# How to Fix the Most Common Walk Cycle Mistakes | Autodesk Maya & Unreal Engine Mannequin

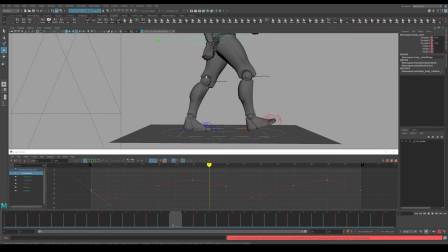1231s
But what we need to do is fix this area here where we've got a pop here where the leg is hyperextending. And you can tell that it's hyperextending because you can kind of see that as I move that root translation up and down, you can see that it's kind of locked in place.
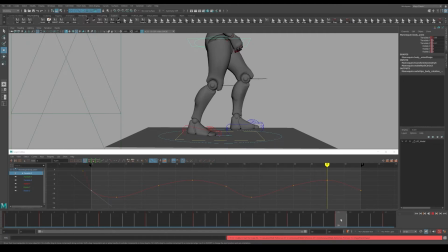1248s
Now, one other thing that we can see here is the same thing kind of happens a little bit as well in the second half of the animation, where the transition is going again from the up position down to the contact frame. So there's a few things that we can do to kind of alleviate this area.
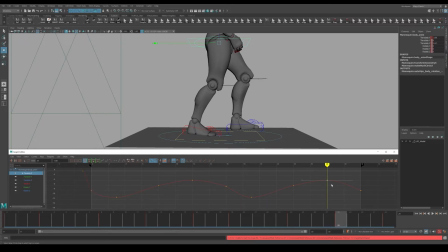1267s
One could be to lower your height of the root translation. The other thing would be to give a little more foot roll and be able to kind of give a little more bend.
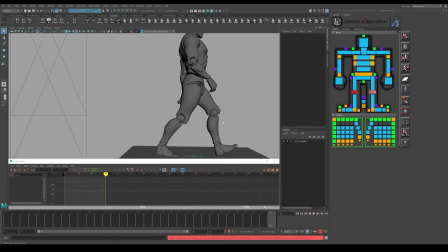1281s
So looking over at my file, I went ahead and adjusted some of these curves. I didn't really touch his root translations, but what I did was I was able to kind of finesse a little bit of the foot rolls, keeping the foot flat on the ground a little bit longer during his duration here,
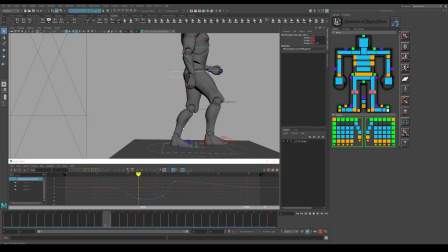1300s
but also starting to transition and smooth the up position keyframe pose and kind of give a little bit of an ease into his contact frame and maintaining his maintaining the foot rolls that we had on this contact positions.
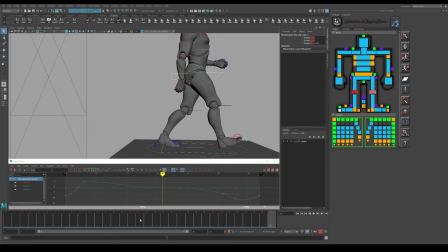1319s
One other thing I noticed was there was a little bit of a difference here on the other foot as it kind of transitioned as well to the contact position.
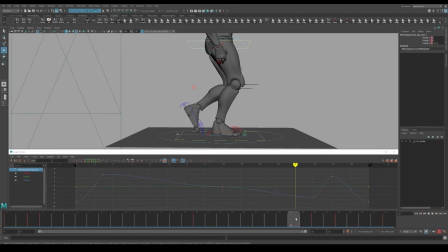1330s
So if you look at his file, we can kind of see that there's a little bit of a difference here in the curves. So let's pull up both curves so you can kind of see a little bit of them together. So you can compare the curves a little bit.
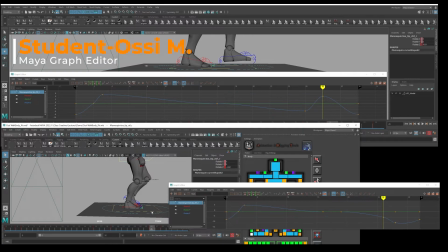1344s
The file here on the bottom shows the transition that I kind of created. It's a little bit of the same keys that are in place on his passing position, but then I did a small adjustment on the curves here to kind of push the leg a little bit more
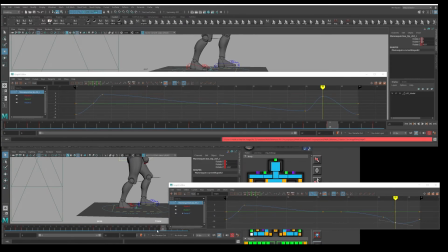1364s
to kind of soften up that transition as it goes into the contact frame.
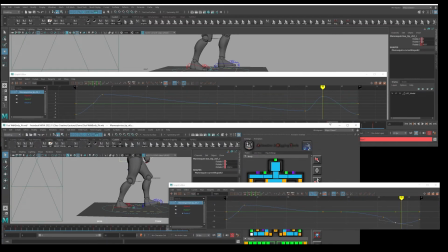1370s
So we can kind of see that that transition. And we can also kind of see a little bit of the foot cleanup as well.
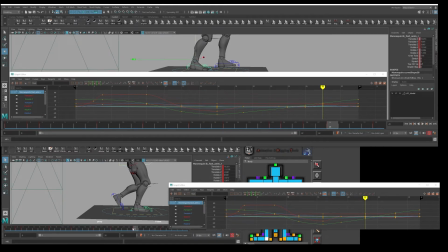1380s
So they had a couple of extra frames here and just kind of smoothing out those transitions in the timeline.
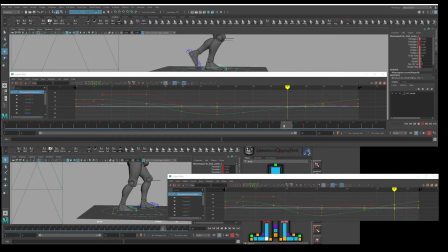1389s
It also kind of eliminated some of these extra keys that we were having and basically just
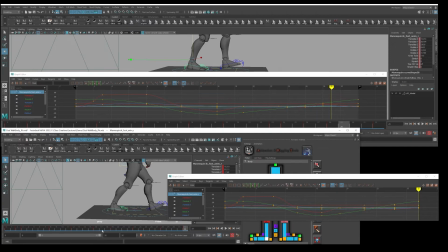1396s
maintaining the same type of duration that we had earlier on the frame with the other cycle.
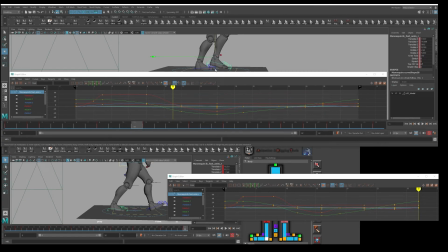1402s
And the same thing happened mainly with his transition here. On the top you can see his transition here with the original where we were getting that pop.
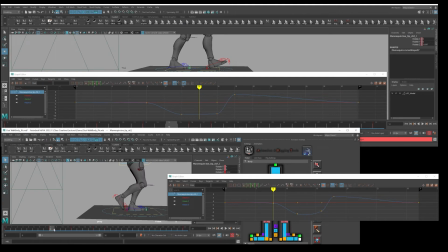1415s
And let's take a look at this small little tiny fix. So he's got frame 8, frame 12, and 16 and 18. We kept those same frames, but you can kind of see the curve differences on his versus mine. And just that small little adjustment there on the foot roll is really all
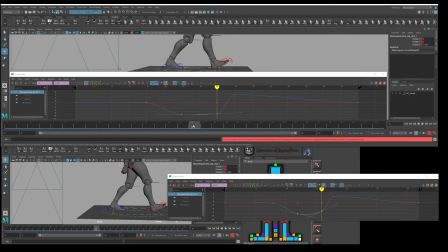1434s
the difference that is going to really help kind of give a little bit of that softer transition as you're going from the up position over to the contact position. So it looks pretty much the same on your actual keyframes.
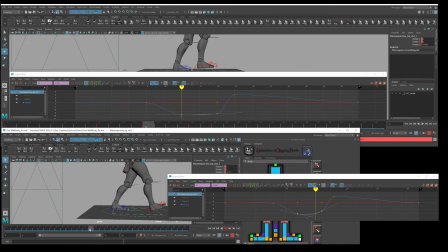1449s
It doesn't really look visually that much different, but it makes all the difference when you're looking at these curves here and kind of just giving a little bit of that softness and adjusting just slightly to make sure that that leg doesn't pop in that transition.
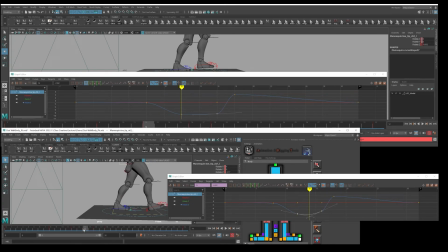1465s
So that's one way you can kind of fix a little bit of those pops that you see in the leg.